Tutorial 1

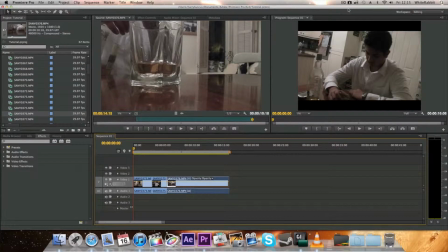11s
Hello and welcome to my how-to video on Premiere Pro, also covering the principles of editing and cutting and transitions. So first of all we're going to talk about cutting and assembling. And cutting and assembling is used to affect the audience's reaction and feeling.
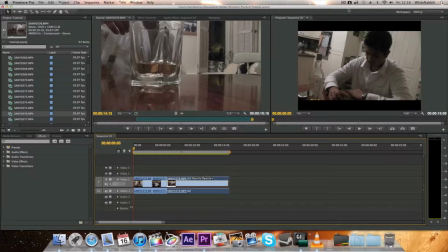28s
So if it's fast cuts for an action scene, then the audience's heart rates go up and they're racing, and obviously they get a lot more excited. So therefore, that's an action scene. Whether it's a love scene, it's slow shots, which imply love,
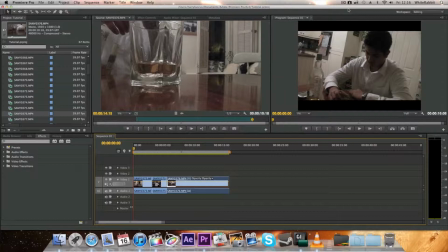47s
and that slows the audience's heart rates down, and it all flows quite nicely. Quick cuts can also be used to make the audience assume things,
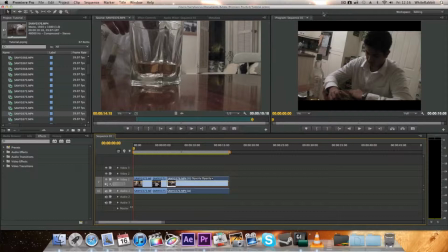62s
and this makes the audience have a physical reaction. And to demonstrate this, I have filmed here on my screen. I have filmed a short little video of my friend drinking. So to lay out Premiere Pro, this is the timeline down here. This is the effects bar.
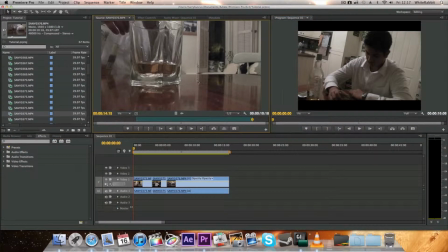79s
This is the final video which you're going to be playing out, and this is the main video and where you can control any effects. This is the import bar here. So we're going to be looking down at the timeline. So right now I've got 3 clips into the timeline. I've put them all in. You just drag and drop them down, so they're all in order.
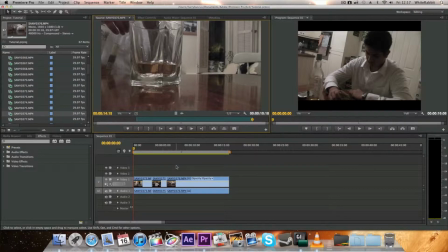97s
And when I play it out, although he's not drinking, the way I have placed the clips and used the camera angles will make you assume that he is. So here you go. The screen will be coming up here. All right.
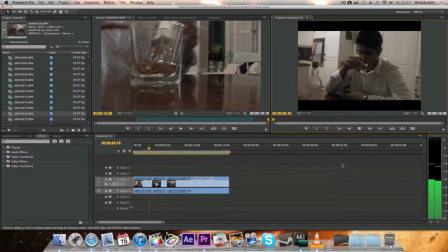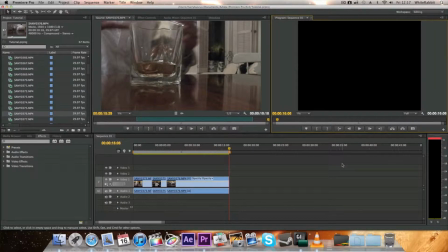127s
So there you go. Although obviously he wasn't drinking, the shots that I'd used made it look like he really was, which is a really good way to do it. So you don't actually have to do a lot of the things required for your film. You can just make it look like you have done those things.
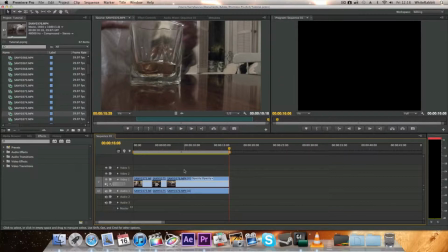144s
Cuts can be used to, like I said before, create high tension and high action scenes by using really fast cuts. And here is an example of a fast cut. It's the James Bond Quantum of Solace movie.